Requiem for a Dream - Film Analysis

Drugs
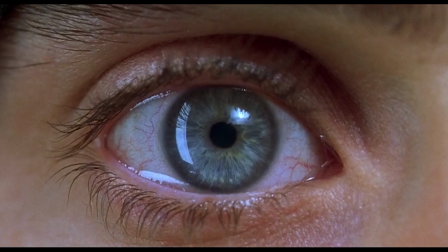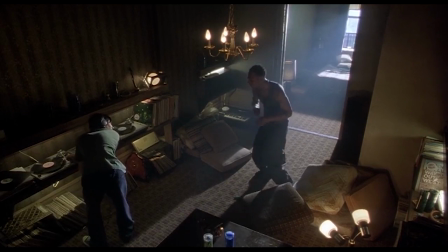[0:06]
They take control of our mind, body and soul. Once you are hooked onto them, you are hooked forever. There's no turning back. Four lives, four addicts, four failures.
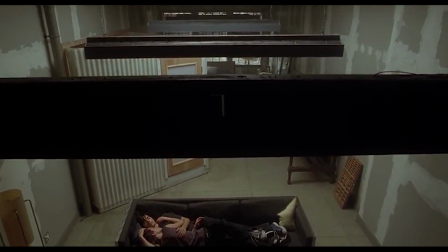[0:17]
Despite their longing for better lives, they could not resist the temptations of their addictions.
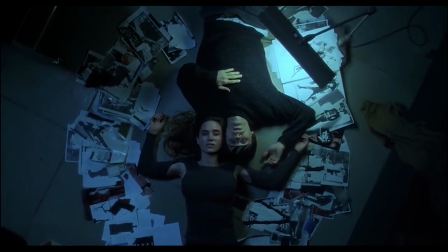[0:22]
Watching these addicts lose control, we witness the dirtiest, ugliest portions of the world they live in.
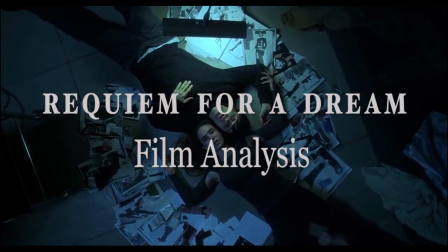[0:28]
My name is Celestine and this is my film analysis of Requiem for a Dream.
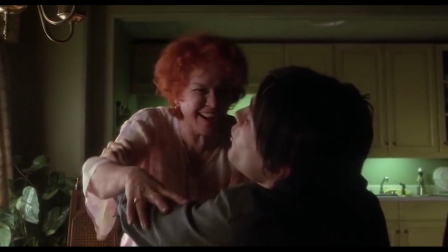[0:32]
This film revolves around the lives of Harry, played by Jerry Leto, his mother, Sarah, played by Alan Burstein,
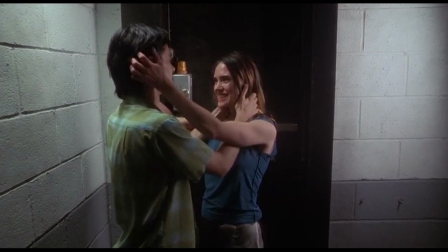[0:39]
his girlfriend, Marion, played by Jennifer Connelly, and his drug dealer friend, Tyrone, played by Marlon Wins.
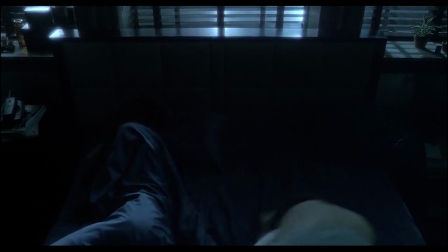[0:46]
As a result of their addictions, their lives undergo disastrous consequences and took a downward spiral.
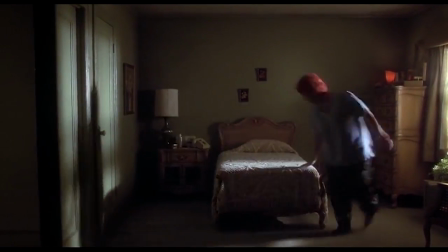[0:52]
Requiem for a Dream is the second full-length feature by Darren Aronofsky and has developed a cult following ever since its release in the year 2000.
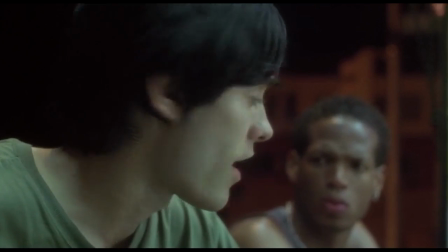[1:00]
It is currently ranked 79 on IMDB's top 250 films list.
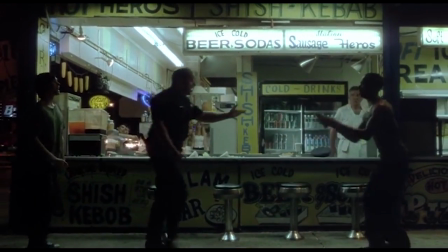[1:05]
It is apparent that this film is a critical success and many have claimed it to be a pivotal part of the industry.
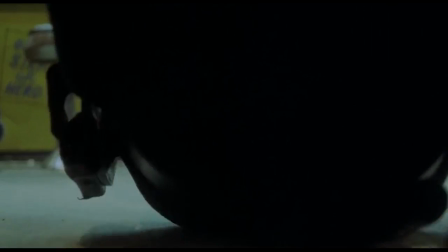[1:11]
There are many factors that ultimately contribute to the film. I'll be talking mainly about the editing and the mise-en-scene.
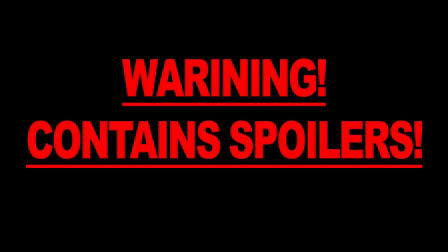[1:18]
Before I begin, I have to impose a spoiler alert and would urge all to watch the film before watching this analysis.
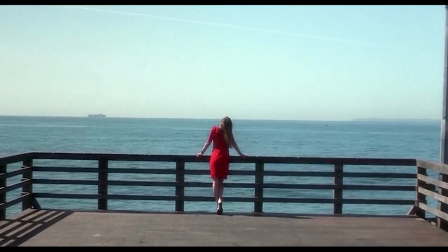[1:25]
Aronofsky and editor Jay Rabinowitz uses many unconventional
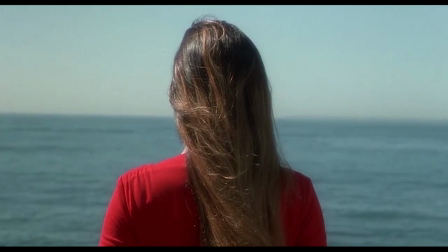[1:29]
editing techniques to bring the viewer closer into the reality of an addict.
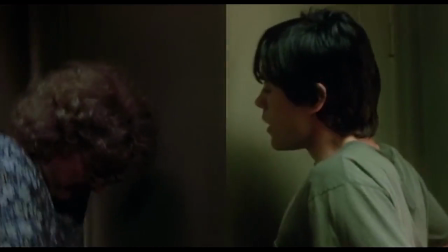[1:34]
One such technique is the use of the split screen. In the beginning of the film, an argument between Harry and his mother occurs.
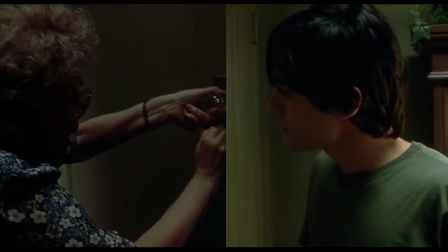[1:41]
This technique used allows the viewer to absorb more of what is happening in this scene.
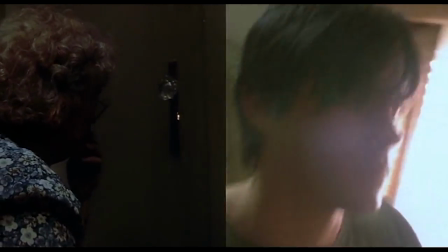[1:46]
The split screen also serves as a visual metaphor of their broken relationship and leaves viewers with a dreadful sense of uneasiness.
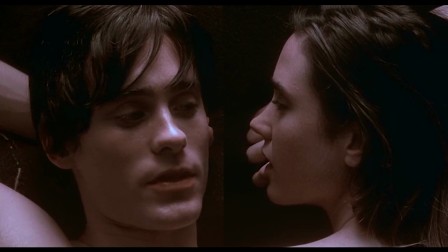[1:53]
Later in the film, this technique is used again when Harry and Marion are lying on the floor.
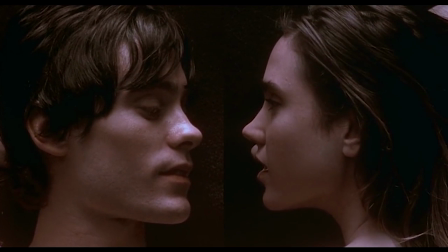[1:59]
Initially, viewers are made to think that they are close to one another and that there is intimacy between them.
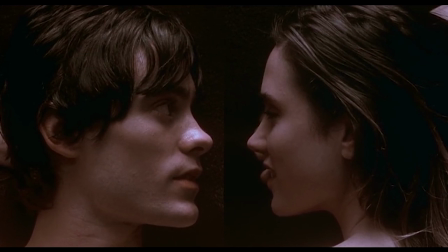[2:05]
However, viewers will realise that this closeness is false once the split becomes obvious.
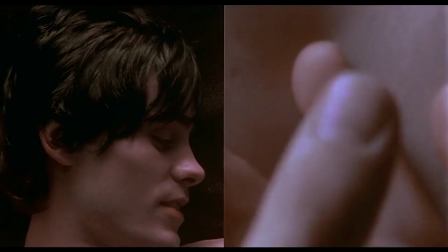[2:11]
They are actually further away from each other and this split on the screen shows how the addiction to drugs made them feel isolated and lonely.
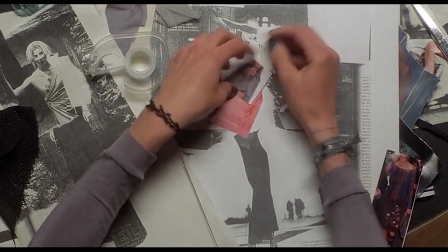[2:19]
Most films average around 600 to 700 cuts. However, Requiem for a Dream made use of over 2,000 cuts.
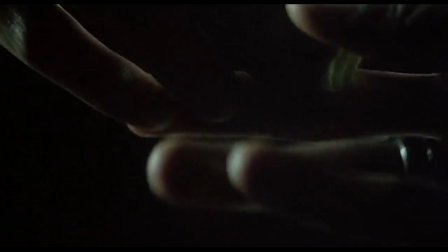[2:27]
Aronofsky uses a lot of rapid and stylistic jump cuts which are called hip-hop montages.
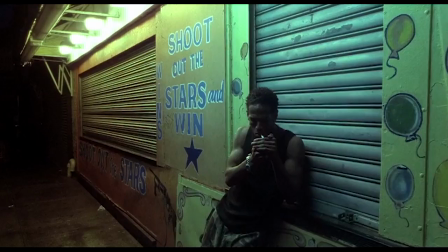[2:33]
Whenever a character undergoes their addictions, a series of extreme close-up shots of the drugs,
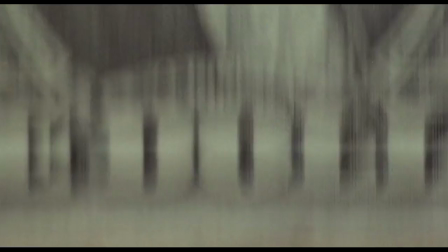[2:38]
blood cells rushing through the body, dilated pupils are shown on screen.
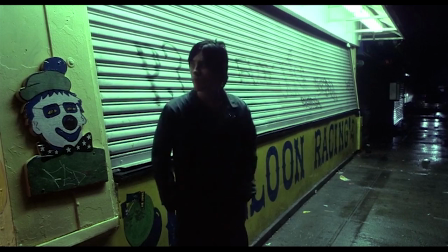[2:43]
This highlights the frantic emotions these characters have and their dependency on the drugs.
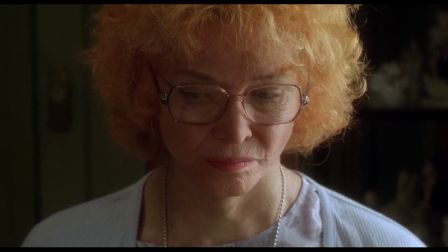[2:48]
In one scene, where Sarah is eating breakfast, the food disappears before the viewer's eyes without her actually touching the food.
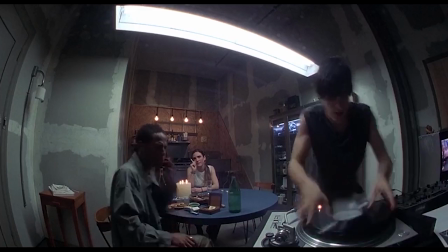[2:55]
This shows that she is losing track of time due to her pills. The film also increases speed and scenes shorten as it progresses.
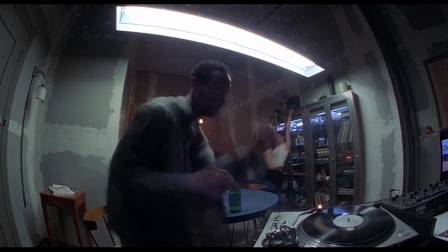[3:04]
Such rhythmic and elliptical editing techniques used in the film emphasizes what is being experienced by the
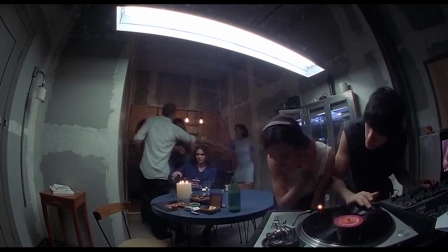[3:10]
characters as well as the changes to their world and their mental state as they spiral deeper into their addictions.
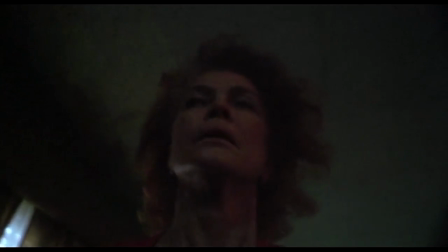[3:17]
Aronofsky wanted Recume for a Dream to be an urban horror film. To achieve this effect, Aronofsky created a disorienting atmosphere in the film.
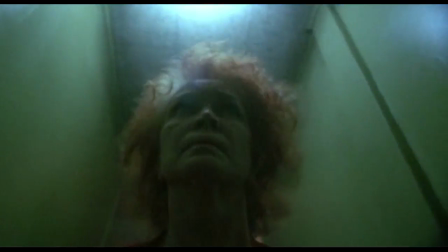[3:26]
He chose a dark urban setting with dim lighting similar to that of a crime scene. Additionally, he uses muted colours.
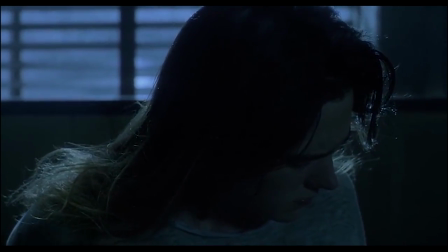[3:33]
The colour palette almost made Recume his second black and white film after Pi.
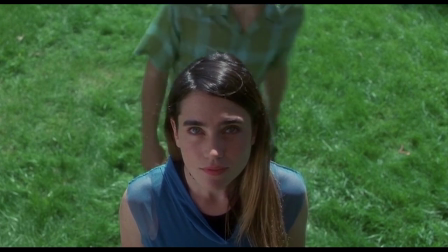[3:38]
He only uses vibrant colours when defeating a character's hopes and dreams.
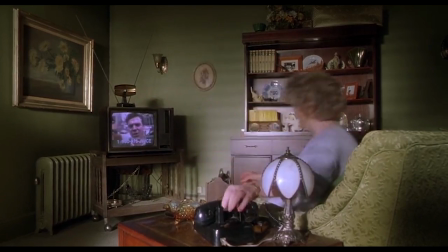[3:43]
For example, Sarah lives in a muted green apartment with old furniture lying around.
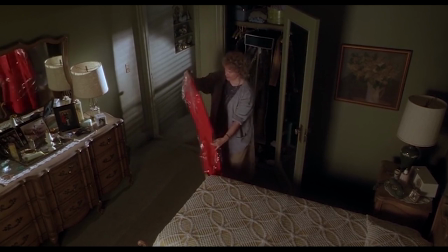[3:48]
Whenever she pulls out her red dress, it contrasts with her surroundings and signifies her television dream.
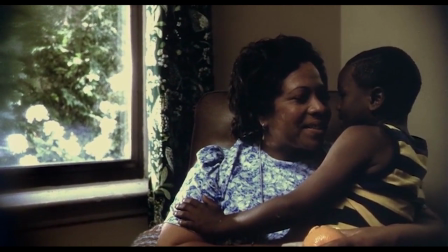[3:55]
Tyrone is also wearing blue clothes in his flashback of him and his mother when he was younger.
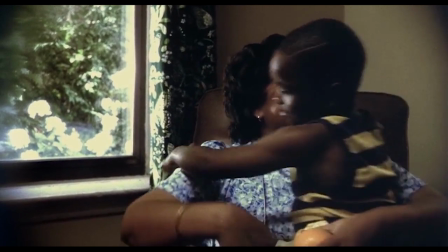[4:01]
To him, she is his literal dream.